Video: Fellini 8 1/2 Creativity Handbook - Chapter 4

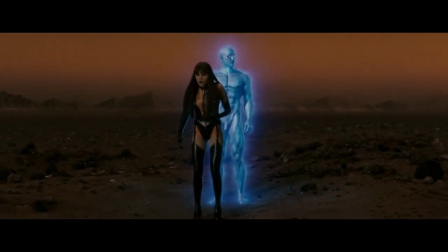4:57 Beautiful, isn't it?
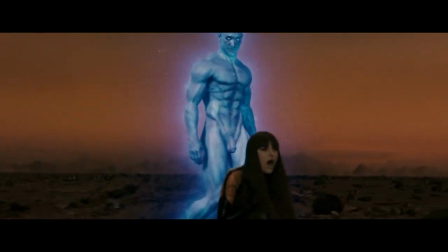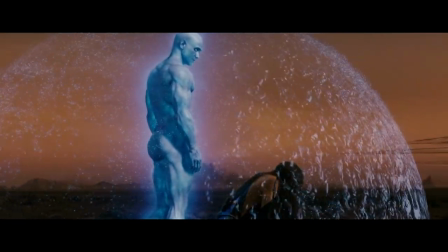5:04 Forgive me, these things sometimes slip my mind. It won't happen again.
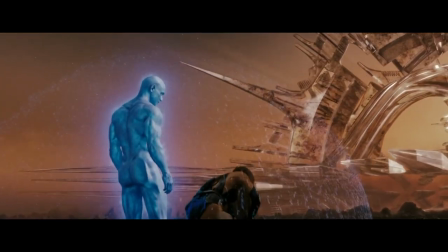5:10 Oh, that's comforting.
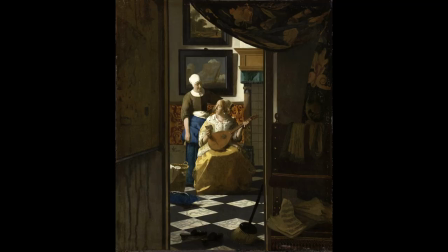5:14 An example of slowness of perception offered to the viewer can be found in Dutch painting of the 17th century, where liminal spaces,
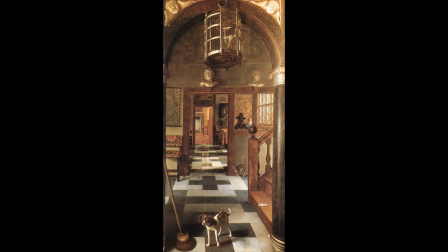5:24 doors, and corridors become protagonists in the representation of anonymous domestic spaces populated by common people,
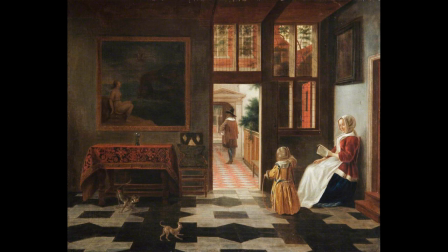5:32 a sign of a changing way of living in this society and century beginning to create the shell of individual space, a protected space where individuals can be at peace with themselves, where they can perhaps even get bored,
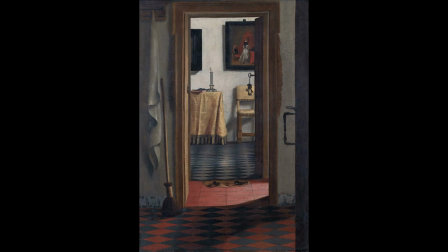5:47 protected from the plethora of symbols that afflict the religious representation of events and spaces in the pictorial productions of previous epics.
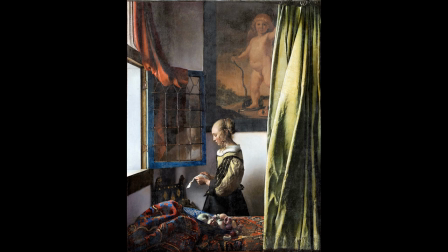5:56 The painter's gaze investigates with a certain delicate voyeurism and discovers people reading a letter behind a door, waiting for something at the end of a corridor. In contemporary art,
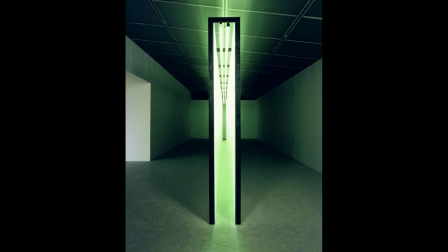6:10 a work like Bruce Nauman's Green Corridor monumentalizes a liminal space lit by green light.
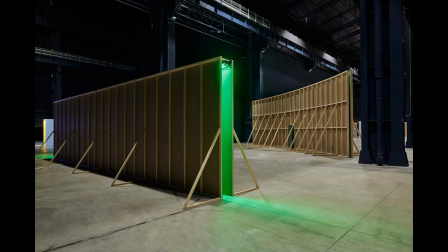6:18 The viewer may wonder whether to cross it or not. Is it an obstacle or a passageway? Is it a wall or a bridge?
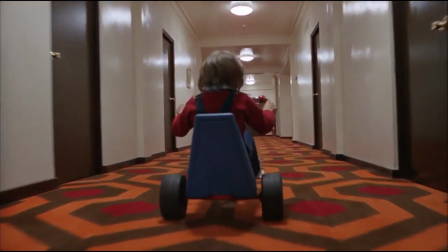6:26 One of the most terrifying scenes in the history of cinema is the hallway scene in Stanley Kubrick's The Shining,
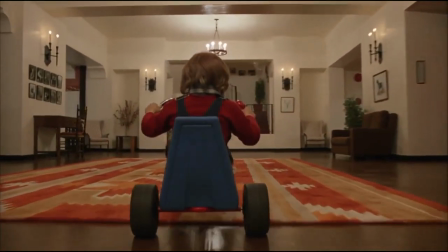6:33 perhaps because it mixes the idea of the hallway as a play space for the child who rides his tricycle on it,
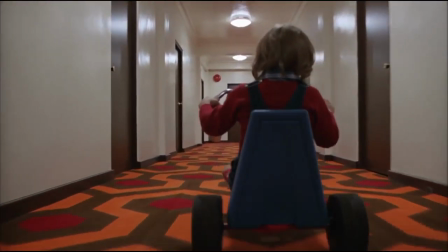6:40 and the idea of a maze infested with evil presences, a maze that recurs more extremely again at the end of the film,
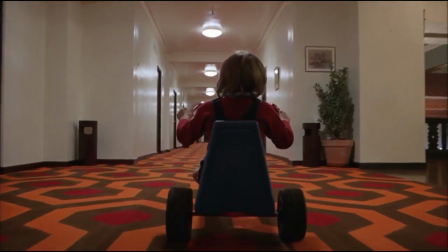6:48 the hotel corridor in The Shining, a track for the child's tricycle races,
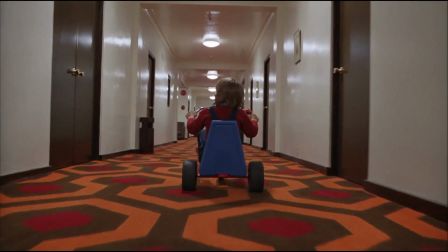6:53 and also the passage to a terrifying unknown world presents an
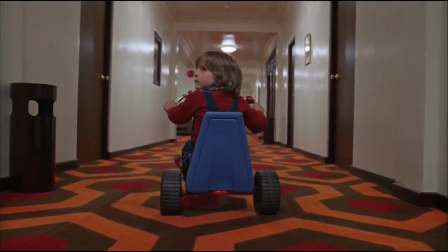6:58 experience similar to that of a normal family's child who hears a noise at night, wakes up, crosses the corridor and opens the door to the parents' room to see something he doesn't understand. This is what psychoanalysts call ursein, the primary scene,
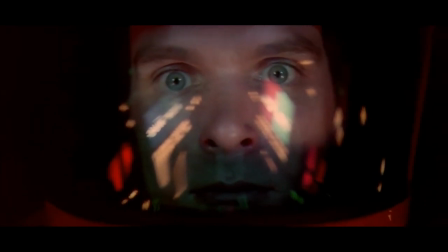7:15 a sort of fundamental primordial perception of the mystery of human life that conditions,
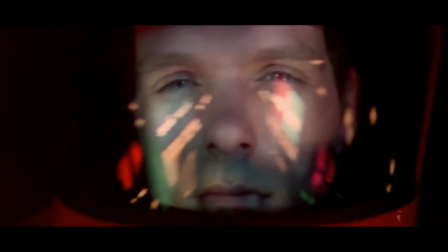7:21 from when it occurs, the very act of perception and is fundamental to analyze both static and cinematic images.
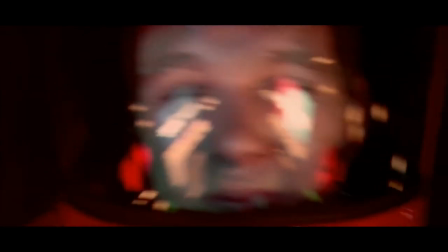7:29 Stanley Kubrick also shows us a passageway in the scene of the astronaut's temporal space journey in 2001, a space odyssey.
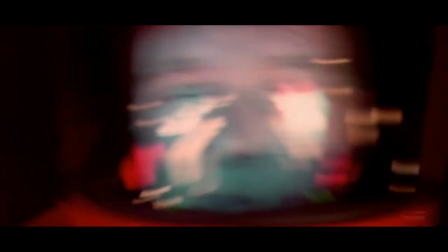7:39 What is at the end of that hallway full of lights, an end or a beginning?
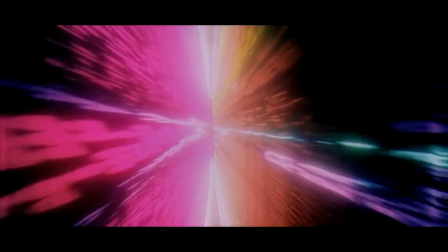7:43 Or in some paradoxical way, do the end and the beginning coincide and the hallway leads us back to the same room.
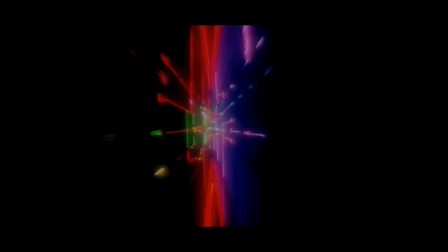7:51 In a more everyday way, George Lucas in American Graffiti shows us a failed attempt at a rite of passage when he portrays a teenager
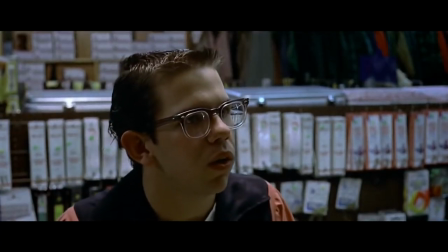8:00 trying to buy a bottle of alcohol even though he is not old enough to do so at a drugstore in a small American town.
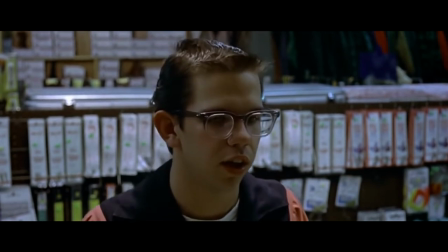8:07 Rites of passage can succeed or fail. One can manage to get to the other side of the hallway or become stuck in the liminal space,
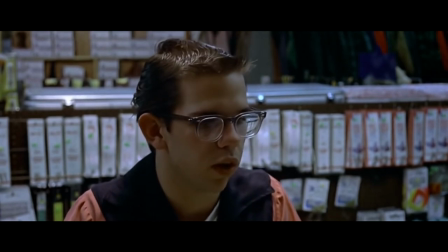8:14 on the threshold of a door or be rejected, as in a temporal glitch.
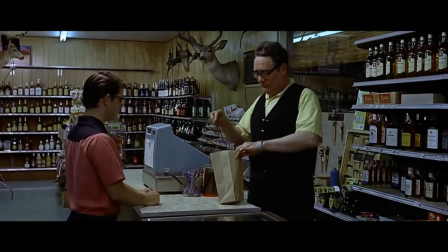8:20 Let's try to think of the white spaces between words, commas, periods, dashes, quotation marks,
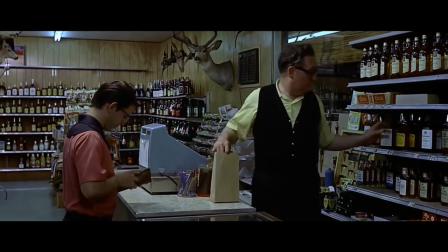8:26 as a liminal threshold that exists between words, as an articulation that allows us to construct meaning.
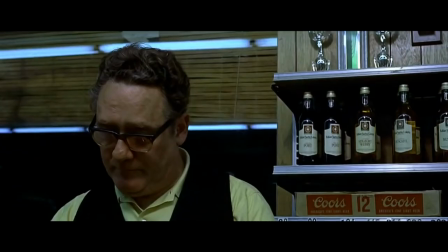8:33 Let's think of the almost invisible space of cinematic transition, the space between two images,
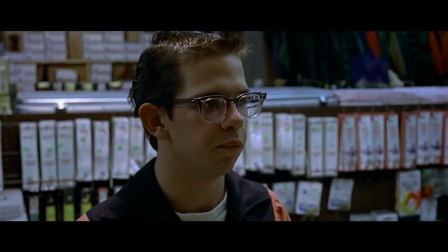8:39 between two scenes, between two sequences, which constitutes the syntax of storytelling.
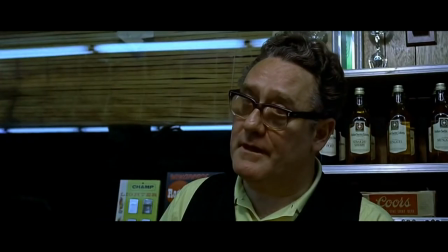8:45 Even if we are sure or believe that we understand the meaning of what we see,
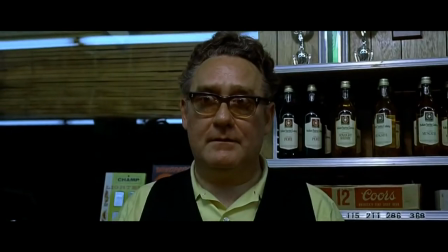8:50 the cinematic liminal space remains an enigmatic and mysterious space that we can only interpret post-hoc.